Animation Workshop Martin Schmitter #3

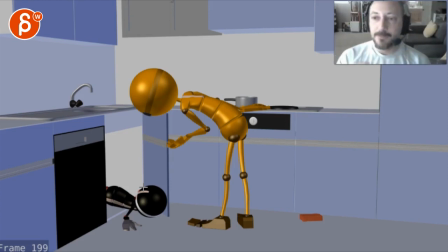and fall down so we understand visually that this character in there was alive gets knocked out and then falls down and then you could just end with you know the door will be open he just kind of you see him wiggle falls down and he could be here maybe still one leg in
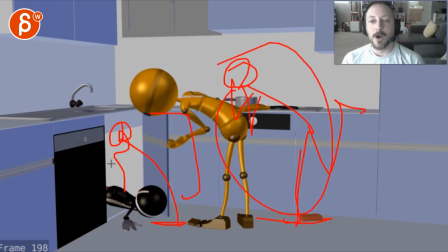there holding his face and that could be your trembling moving hold while all the movement is here so that the audience knows where to look this just
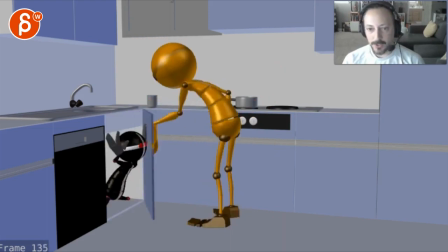felt weirdly too casual opening this but again this would change the idea of him opening it again but I think
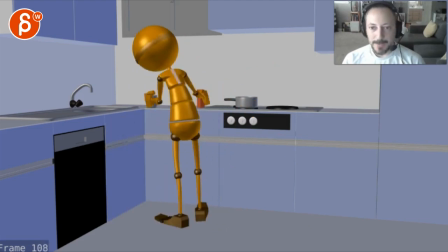I mean that would be my thought of really big explosion jump back big arm closing the door again the door hits and then immediately bounces back and slowly opens so that we
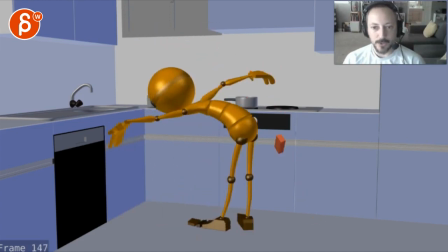we don't see this character for maybe a frame or two but then you can really focus on your animation on the kick go and arms drop and falls down
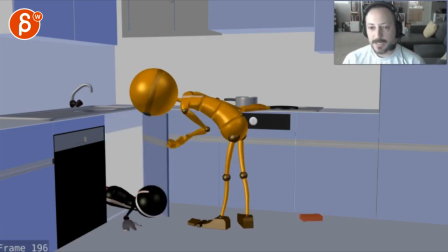I think you know and as he falls down maybe a little toy comes out rolling or it's just more stuff that you can do here while the other characters is in a moving hold being freaked out that that's kind of probably what I would do
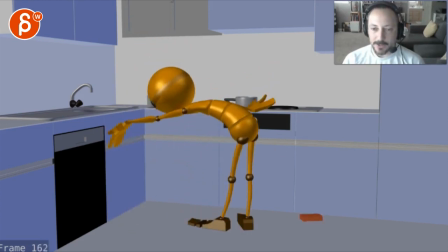and be a lot more fun than just that quick take and then slowly opening because
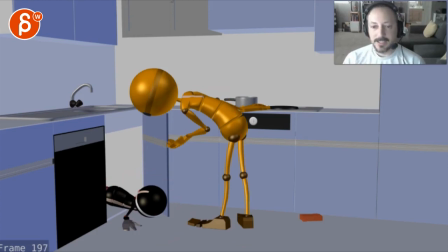if you do it like this but this is another way you can do this where it's not the kid and you know maybe this is you
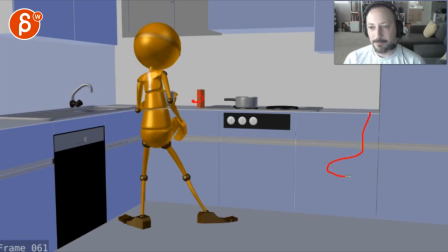know what if you have blood splatter and he's just cleaning and he's not making a pop but he's just kind of cleaning and he has a a sponge in his hand, he's just kind of cleaning
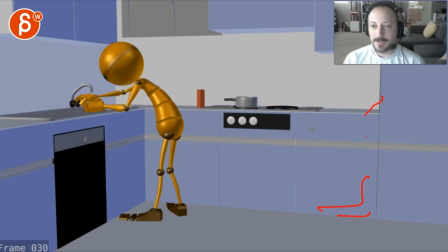and you're wondering what's going on, but the contrast would be blood and maybe broken parts him still happy,
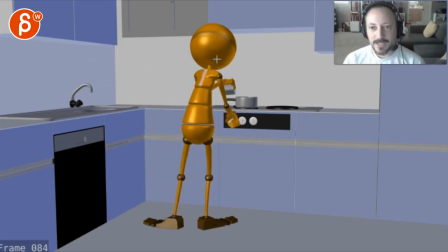and you're like why is he happy, there's blood everywhere and he's just kind of cleaning things and then as he opens this
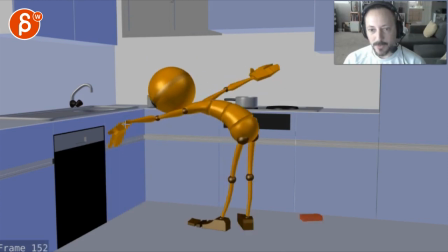you can do still this maybe less of a surprise and then when that opens
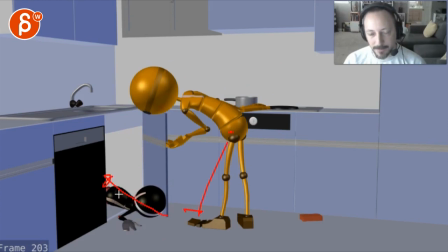you have him then use the leg to kind of shove him back in, close this, and he continues to clean. I don't know if that's a good idea, but just something where I'm cleaning, and the audience goes, why is there so much blood? And then he opens the thing, and he falls out, and he goes, oh, because he just killed this person, and he's more relaxed going, ah, yeah, I forgot, I gotta put him back in there while I clean.
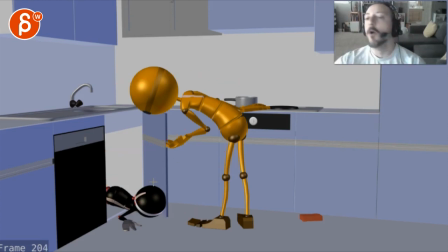I don't know. That could be something, if you want to change the whole shot, obviously, don't do that, but just a thought.
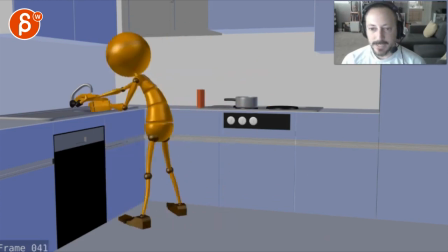But, yeah, that's kind of what I have.
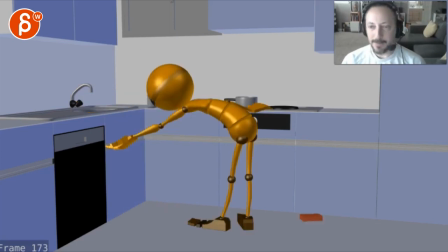You're asking about the hands, Definitely, I mean, you know, him cleaning and smacking the door, you can do like all the big poses on the hands and then he gets back where the hands are like this on his face as he's concerned. The kid doing that with big hand poses. I think there's a lot of stuff you can do there. And you're also asking if it's okay to just see the back.
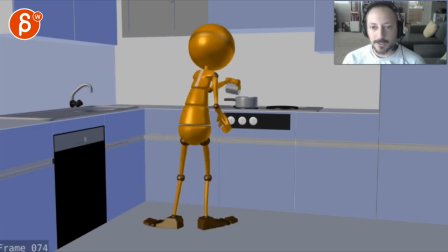To me, it's okay because you're doing broad silhouette moves and the character has no face. Except maybe eyes, but so it's okay. We don't need to see the face. I think that's totally fine.
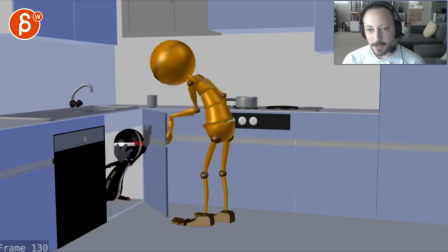so yeah that's kind of it uh i'm curious what you think these are just kind of my impressions
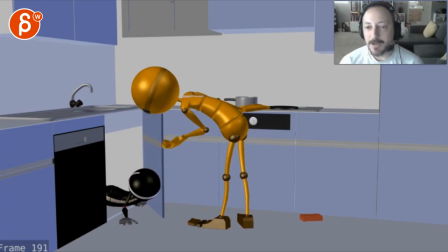before reading and i'm glad that you wrote spoiler um so yeah let me know let me know what you think and how you want to proceed obviously it's your shot and you can do whatever
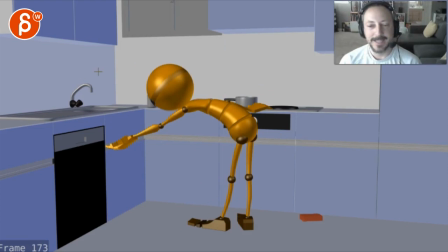you want but these are just my impressions on first time viewing all right thank you all right there's an email you can sign up you can start whenever you want you can submit whenever you want you get 16 submissions either way a like and subscribe would be awesome all right thank you